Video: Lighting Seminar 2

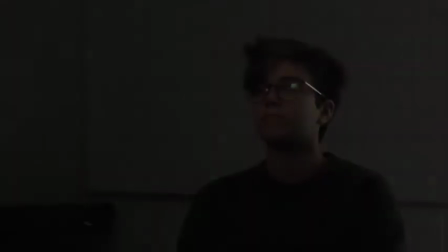[12:24]
It's the bottom of my list, and we'll work on what we can do with this light. Okay, next thing we're going to do is we're going to look at a different type of light on her.
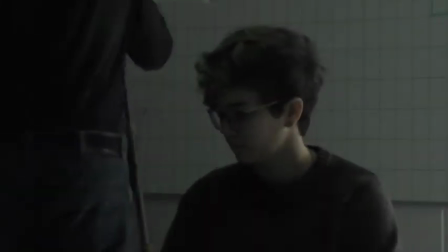[12:32]
Okay? And we're going to use this soft light that we have here.
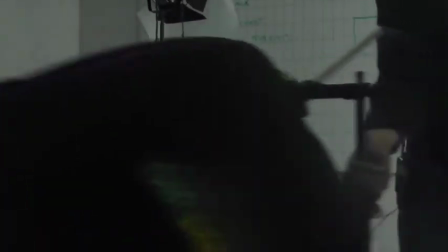[12:40]
And this light will give us a bigger source
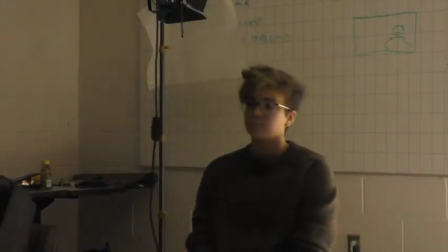[12:45]
and a softer source than what we had from that other light.
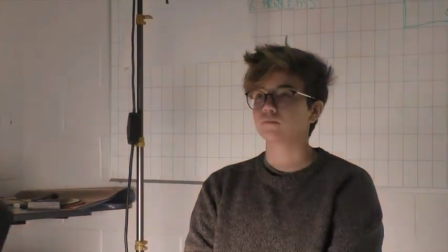[12:51]
I'm going to put it about in the same place, okay? Roughly the same spot.
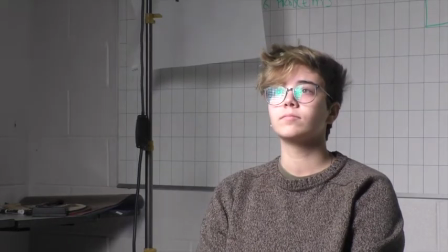[12:58]
But that's a lot easier on your eyes, isn't it? Okay, now, if you look in her glasses for me.
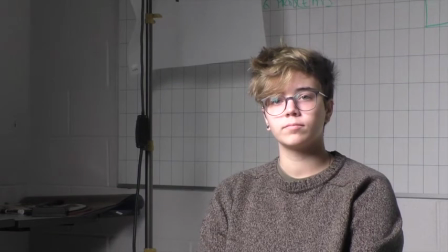[13:04]
Way bigger reflection, right? It's a lot more obvious because it's a big source. But let's first of all look at the light. And it's also more, you see the green reflection. It may not even be prominent from your side. It is just barely. It's up in the upper corner.
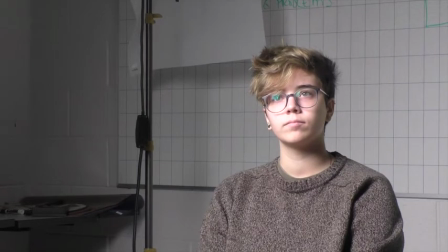[13:20]
Yeah, but because this light is less intense, the reflection in her glasses is less intense. Okay, so now we're starting to cheat and get into the world where, maybe we can live with this problem.
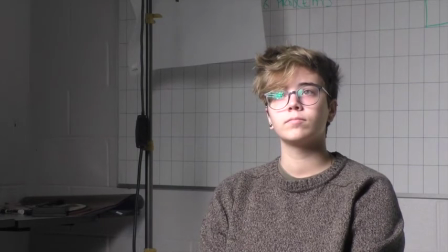[13:36]
Also, the other thing about this is, if you guys remember the shadow transmission on her face before to now, I know you guys can't see it, but if you want to sneak around or watch the video later, you'll see that this is a much more attractive shadow transmission.
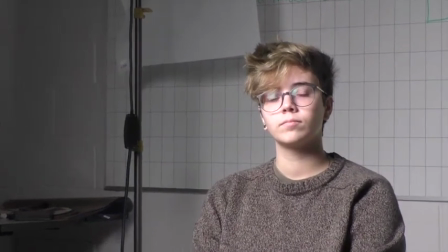[13:52]
It's like she's already got fill coming in. And we're going to close this door for 1 second so I can really show them what's going on.
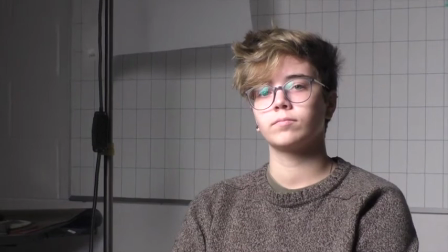[14:01]
Some of that fill is coming from outside our world. Did that change enough on the camera that you could see?
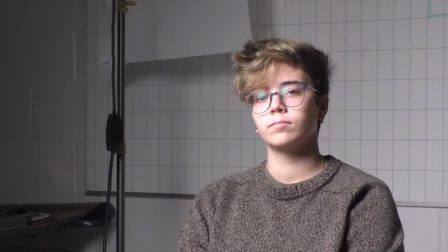[14:07]
Yeah, okay. So now we're just looking at the one source, right? Instead of that kind of nice, useful thing out there that we'll come to later.
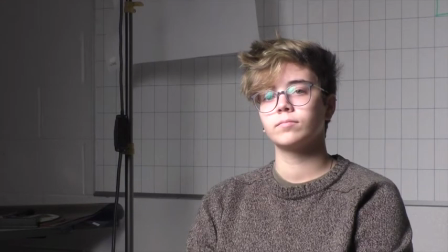[14:18]
So here I have a key light, and I'm assuming that this is where I'm going to keep it, okay? It looks attractive on her. There's a couple things going on. I'm looking at how she's going to look on camera, where people part their hair.
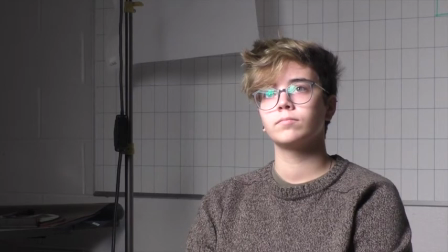[14:34]
Some people have more symmetrical faces than others, so they look better from one side or another. And I'm talking to a famous scientist who's won a Nobel Prize. I didn't just go up and go, "Hey, dude, look at me. Yeah, no, you're better from this way." That's just not what I say, although I may think that, right?
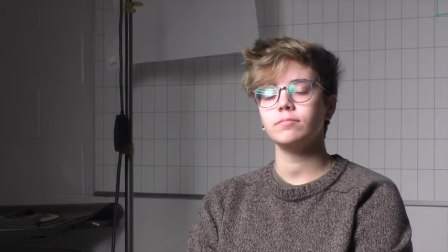[14:51]
And so I kind of make these choices as I walk into the scene and think about how I'm going to film this person. And that ties into what am I going to do with my lights. I want to have a key light in 3-point lighting,
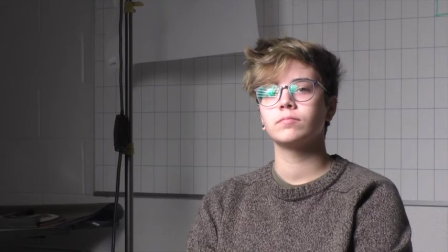[15:05]
and I typically want to have it about 30 degrees off the camera, one way or the other, and about 20, 30 degrees above the plane.
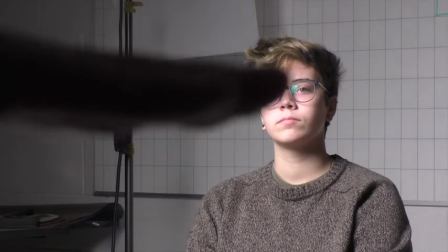[15:18]
If there's a line here and you think about a line this way, you know, that's the angle, right?
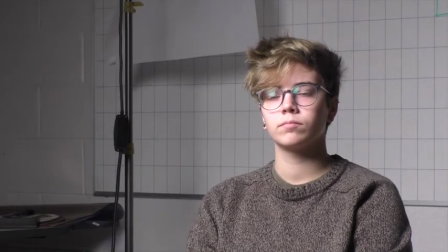[15:23]
So this light could go up a little higher and still be appropriately in the world of what would be attractive.
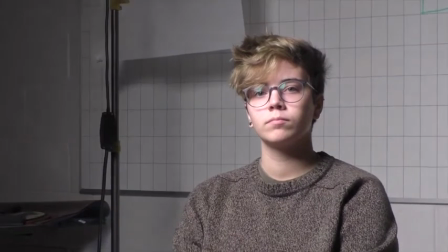[15:32]
Okay, so now we're looking at Kyler, who's being a good sport, hanging in there.
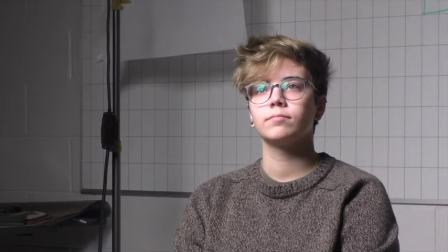[15:38]
And we go, okay, awesome. How well does she stand out from the background? If you just look at the brightness of her face versus the brightness of the background, I'm stuck with a white wall. In the ideal world, that wall would be further away and it would be a different color. Okay?
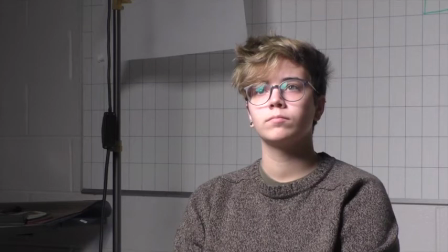[15:58]
But we don't have that option in this room. And that's actually okay because a lot of times that's what I walk into. So how do I, with light, control that? What can I do? There are some tricks. Assuming the key light stays in the same place, right? We'll just leave that door open for a second.
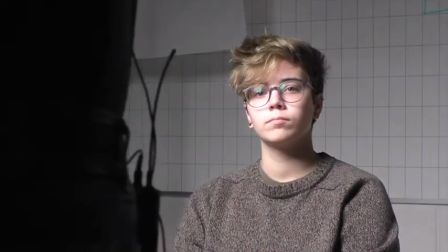[16:16]
I can do something like this, and now I can sneak some shadow in on the wall, right, behind her.
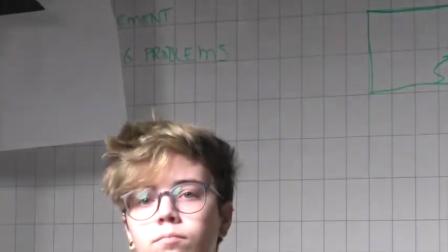[16:25]
See how I'm darkening the wall, right, behind her?
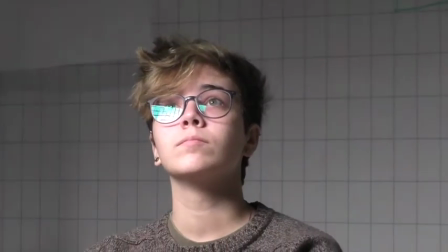[16:28]
It's just, usually we would use a stand to hold this, not let it fall on their face,
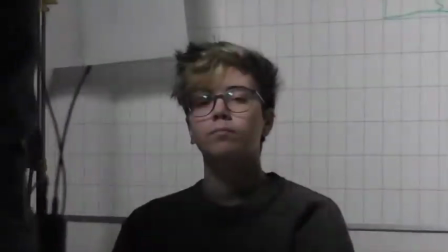[16:33]
you know, not cut too much off of her face, but somewhere in there. And then I could also do it by going on the side, like this, right?
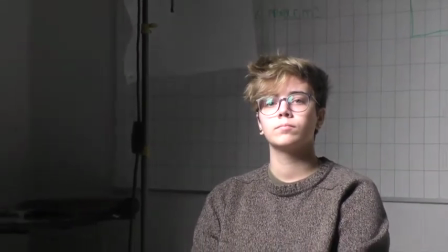[16:42]
That's another way of shaping the light. Okay, you can see on that back wall, do you guys see multiple shadows as I move this flag, right?
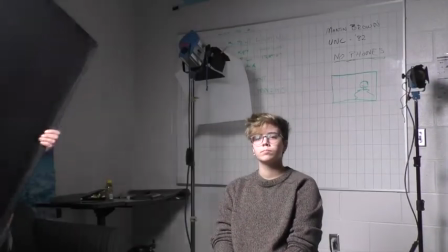[16:51]
Can you see the multiple shadows? It's because of this grid on this guy, right?
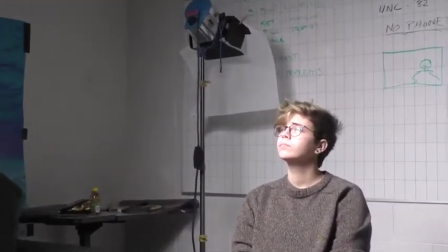[16:56]
The grid is great, it helps control it, but it also produces different columns.
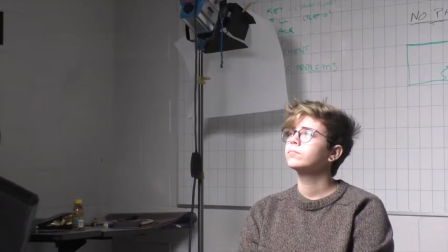[17:02]
I think of these as columns of light. And
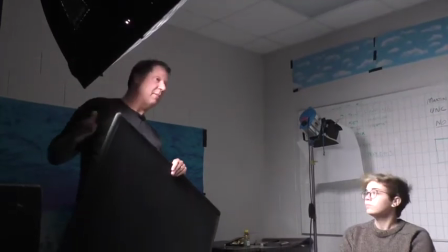[17:08]
so you get multiple shadows. And this is similar to what might happen if you're using an LED light that had a lot of different little single lights in it.
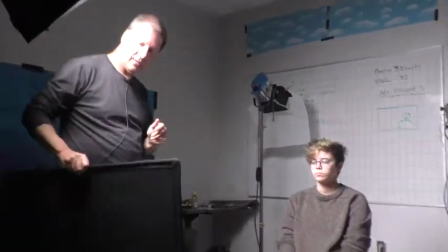[17:15]
But I can pinch this down, and maybe if I box it from both sides, I can make it take enough light off the background to make it go away.
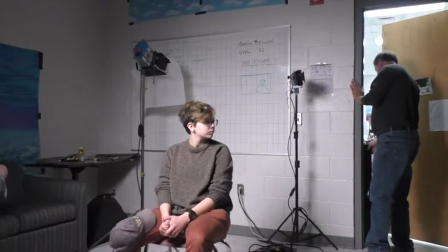[17:23]
And what is that called? A flag. Or a solid, but just a flag.
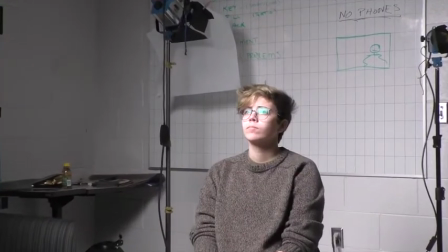[17:29]
A flag is a general term referring to any fabric on a metal frame that you're holding up with a stand.
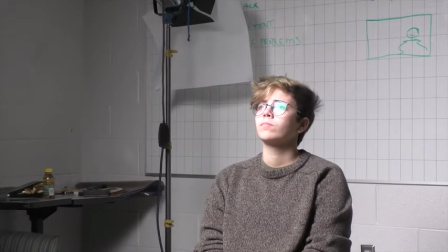[17:36]
And I might say to my gaffer, hey, get me a 2x3 solid and put it on this side, which would mean take that.
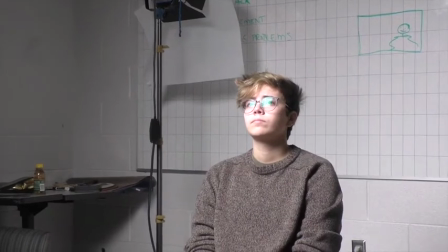[17:45]
It's a black being a solid, 2x3 being the size of it, and I want it here.
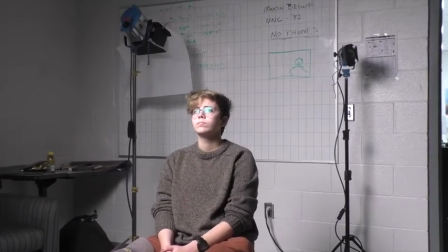[17:51]
And he would know what my intention was. There are different sizes.
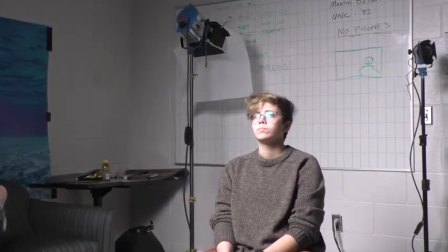[17:56]
Give me an 18x24, 4x4, boom, boom, boom, all with different.
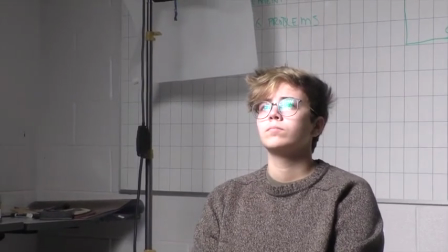[18:02]
But you're always trying, with a black solid like that, you're trying to control spill, how much light's bouncing around in your space.
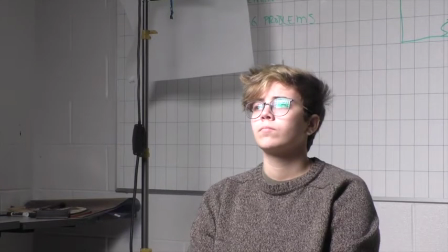[18:10]
I'm going to try and control spill a little differently. I'm going to push this light further around.
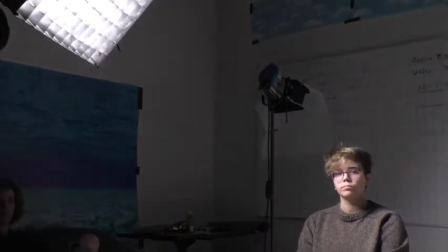[18:16]
Now, I can really keep it off the back wall real easily.
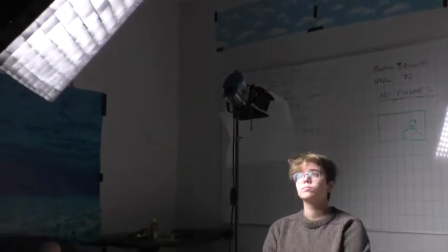[18:22]
See how much came off the wall just by moving the light, right?
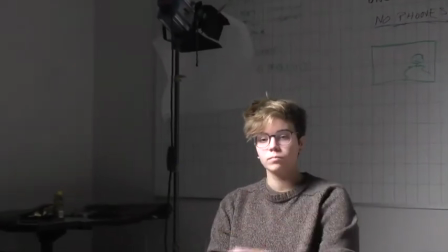[18:26]
Now, is that too strong on Kyler?
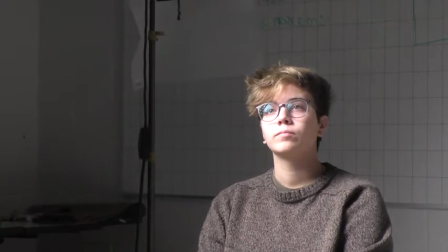[18:33]
It's not so bad. I'm kind of looking at it going, well, that's kind of nice and dramatic. Now the back wall's dark, right?
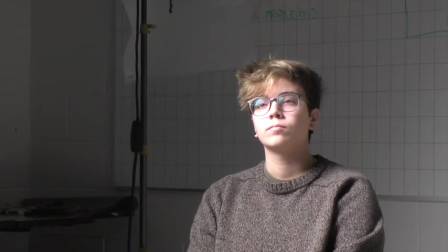[18:39]
Is it looking better in the camera to you? Mm-hmm. Yeah? So the back wall's dark. She stands out nicely.
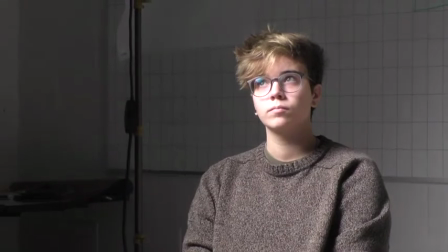[18:48]
I could sneak my flag in now on this side and flag that off if I have enough time, right?
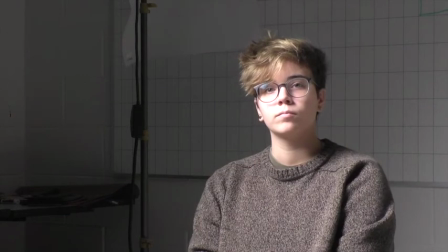[18:55]
So that's something to do. So maybe I'm happy with where my key is. Maybe I'm in a comfortable space with looking at my composition and where that key goes. Okay, so we have set up what I would call a long side key.
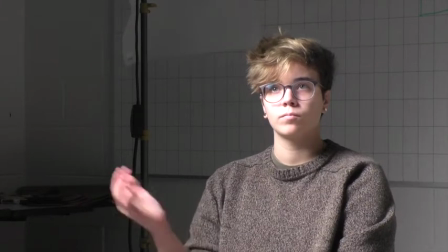[19:14]
Why is it the long side? Because, that's very good, right?
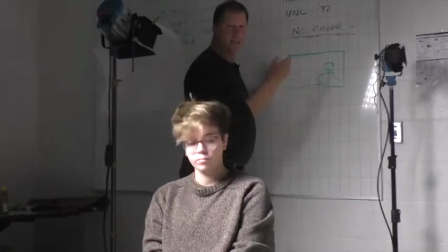[19:19]
So if I look at this picture right here, right? The typical rule is the key follows the nose.
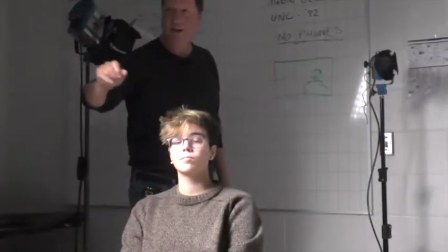[19:28]
So if you look at where her nose is going in frame, the key light is out here somewhere, right?
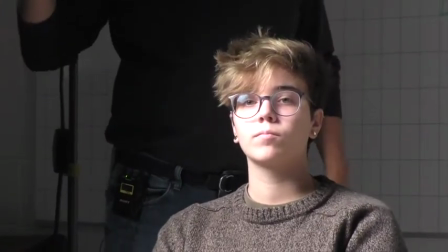[19:34]
Key follows the nose. This is a traditional thinking. It's, Dutch painters.
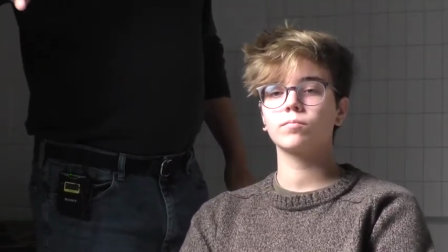[19:40]
It's been around forever, okay? So it's an attractive spot to put light on people.
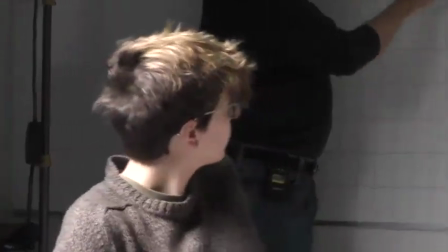[19:47]
Key follows the nose. And that's called a long side key because if you look at the frame, it's over here on the long side of the frame, right?
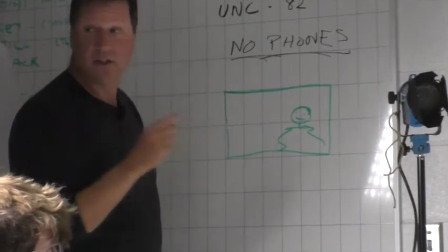[19:55]
Now you can do a short side.
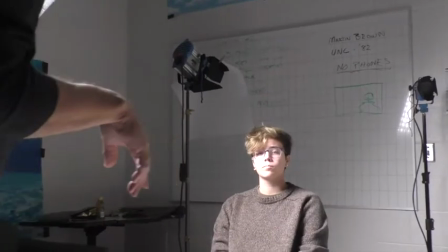[19:57]
Nothing wrong with the short side key, and we're going to look at that real fast. short side keys have some wonderful things,
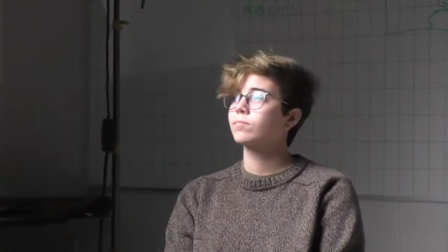[20:05]
like glasses reflections go away. We're going to do this really fast.
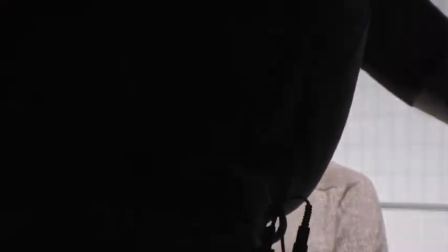[20:10]
I'm going to put the light in just the worst possible spot. It's sort of still attractive, but sorry, right in front of you, yeah.
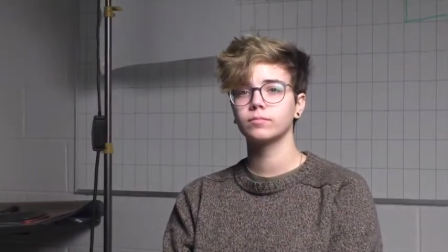[20:19]
And then now, if we go over here, I have way less reflection.
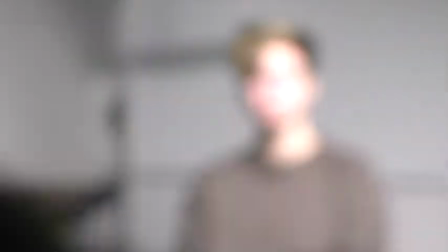[20:25]
I still am catching a little. But if I swing off camera, come look at me.
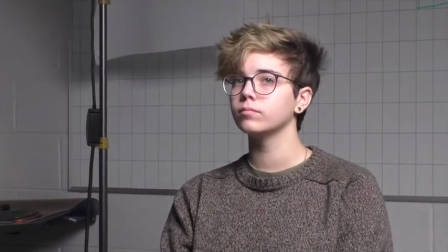[20:30]
Are you still getting the reflection, or is it gone? No, it's gone. Yeah.